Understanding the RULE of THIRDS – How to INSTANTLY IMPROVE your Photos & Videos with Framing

I want to show you a little trick that can instantly improve all of your future shots.
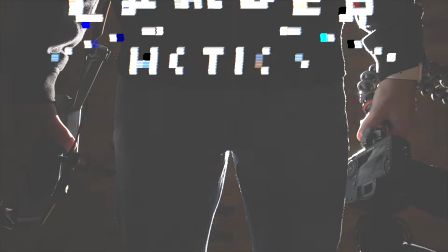Hey everyone, Camber here, back with you, and today we're talking about framing and how using the rule of thirds can instantly improve your shots. And if you're new here, this channel is all about teaching you how to use your camera to make good videos, so consider subscribing.
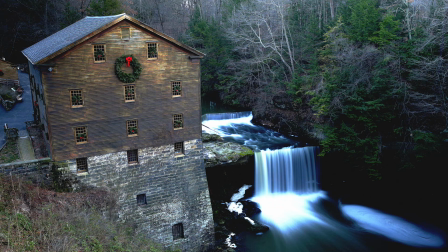[0:23]
Now, I can't tell you how many times I've shown someone a picture that I really liked that I had taken, and the response was, "What kind of camera do you have?"
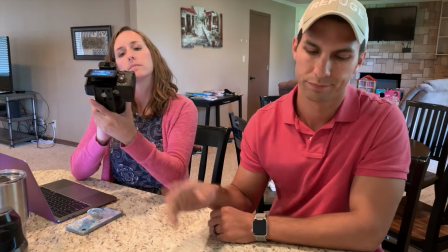[0:31]
With the thinking behind that question being that the picture can only be good because the camera is really good. Now, I'm not going to lie here and tell you that the type of camera and lens you use aren't important, because better equipment will produce better quality in terms of resolution, sharpness, noise, and those types of factors. But just because you have that better equipment doesn't mean that you'll have better results, because what really makes a great picture is the person behind the camera. And this is where composition comes into play,
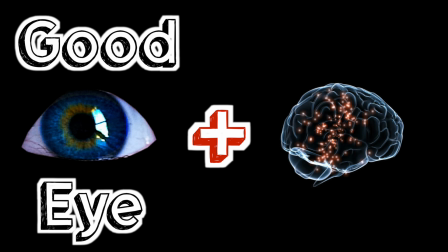[0:59]
because you really have to have a good eye as well as a good basis of technical skill and practice to capture a good picture. So the composition aspect I want to cover today is the rule of thirds, which is one of the basic framing tools that, once understood, can drastically improve your own pictures and videos.
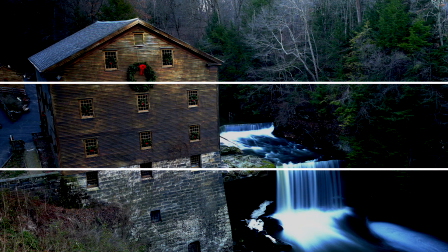[1:17]
And what we're doing with this concept is breaking the image down into both horizontal and vertical thirds, which leaves us with 9 equal parts of the frame.
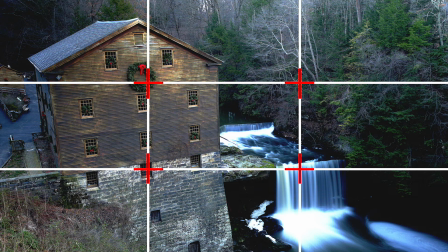[1:25]
And these 9 parts then give you 4 intersecting points where you should place the most important points of interest in your scene. And there have been studies that show that the eyes tend to be drawn more naturally to these intersecting points rather than to the center of the frame. And so the idea is that this will make your shots more balanced, giving the viewer the ability to interact more naturally with the scene.
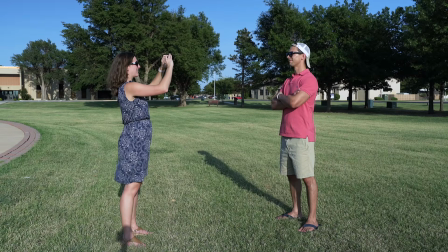[1:45]
If you hand someone your camera and ask them to take a picture of you, chances are they'll probably hand the camera back with a picture of you right in the middle of the frame,
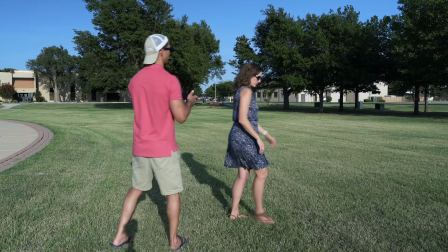[1:53]
which tends to be quite boring. But when you place the subject in one of those intersecting points, what happens is it opens the picture and makes it more interesting. And it may seem a little difficult at first to frame your shots based on imagining where these thirds might be on your screen,
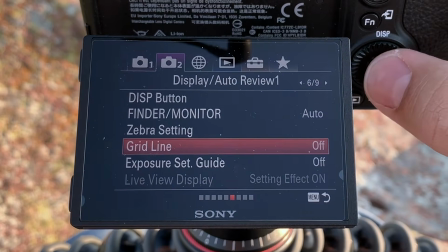[2:08]
so an option that most modern cameras have is to actually display this rule of thirds grid on your screen.
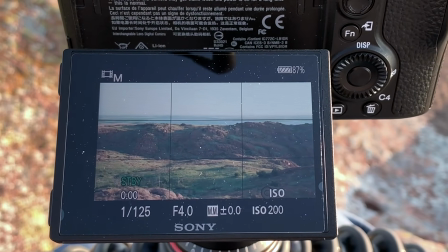[2:14]
Then you can frame your shots based on those points without the lines actually showing up in your finished product. And aside from cameras, your cell phone can probably do the same thing.
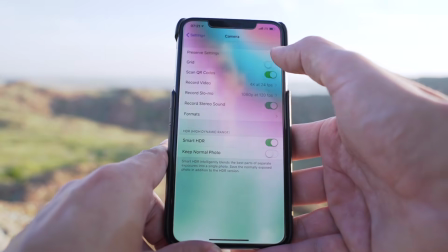[2:23]
If you just go into your camera settings on your phone, you'll probably find an option to overlay this grid on your screen,
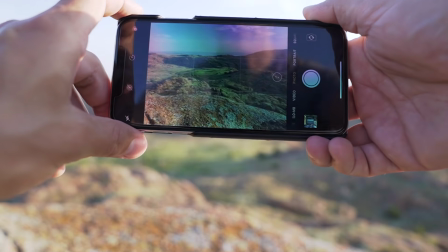[2:30]
and that way you can practice on your phone using the thirds and get used to it. So once you have this rule of thirds grid set up on your camera, when capturing a subject, you typically want to place it in one of these intersecting points.
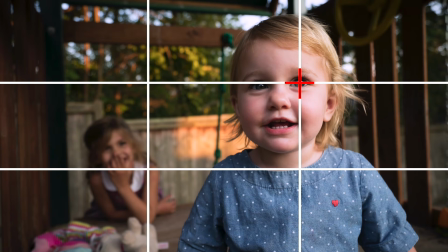[2:41]
For close-up shots of people, placing the eye of your subject in one of these intersecting points is a very effective means of using the grid.
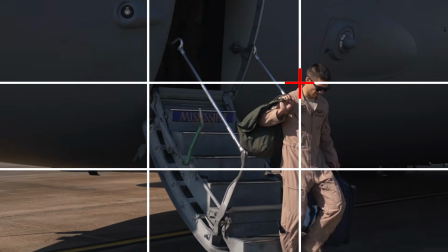[2:49]
But for wider shots, placing the head in one of these intersecting points will probably end up working better for you.
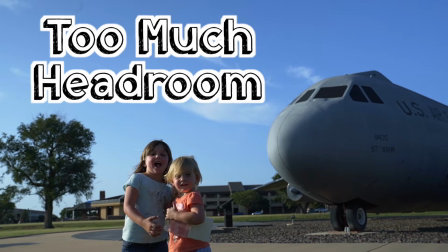[2:55]
However, keep in mind the negative space and place your subject in a section that makes sense.
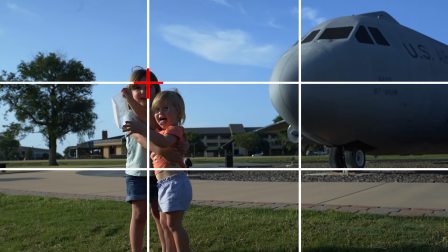[3:00]
For example, with a person, placing the subject in the top third makes more sense so that you won't have a distracting amount of headroom above the subject.
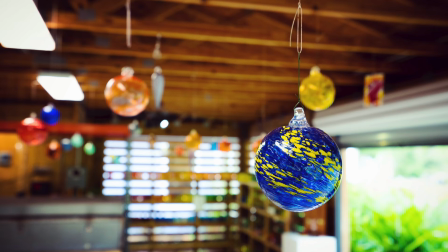[3:08]
Now, if the subject you're capturing isn't a person, then this leaves you with a lot more room to experiment with which elements to place in the various intersecting points of the frame. And another way to use this thirds grid is with landscape shots.
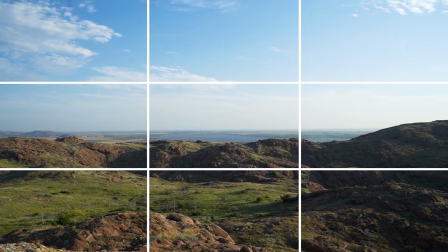[3:20]
The idea of placing the horizon on either the top third or bottom third of your shot is a way to improve a landscape scene so that it won't be boring.
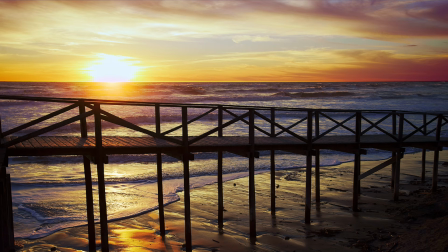[3:29]
Basically, you're deciding if the ground is the more interesting element or the sky.
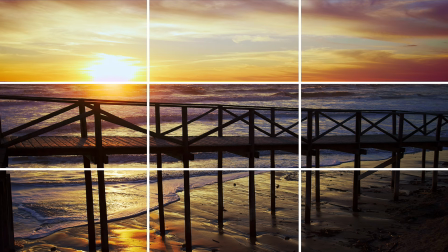[3:33]
And if the ground is more interesting, then you'll want to place the horizon on the top third.
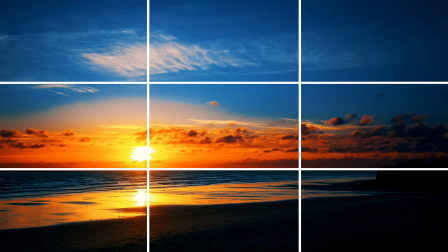[3:38]
On the other hand, if the sky is the more interesting element in the scene, then you'll want to place it on the bottom third in order to display that. And then you can start to think about combining these elements of placing the horizon on one of these thirds,
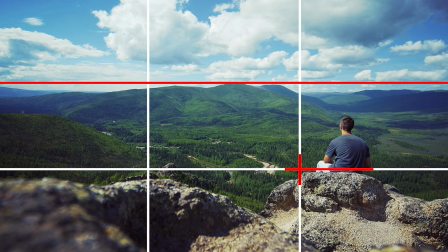[3:50]
as well as using the intersecting points to bring out a subject, which will then create an even more dynamic scene.
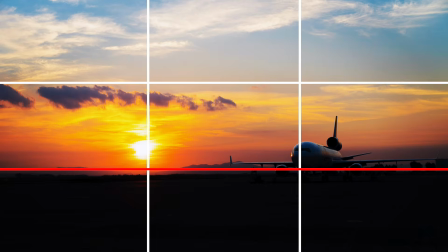[3:56]
And if you have multiple points of interest, see how you can frame that scene in order to put those points of interest at these various intersecting points of your frame.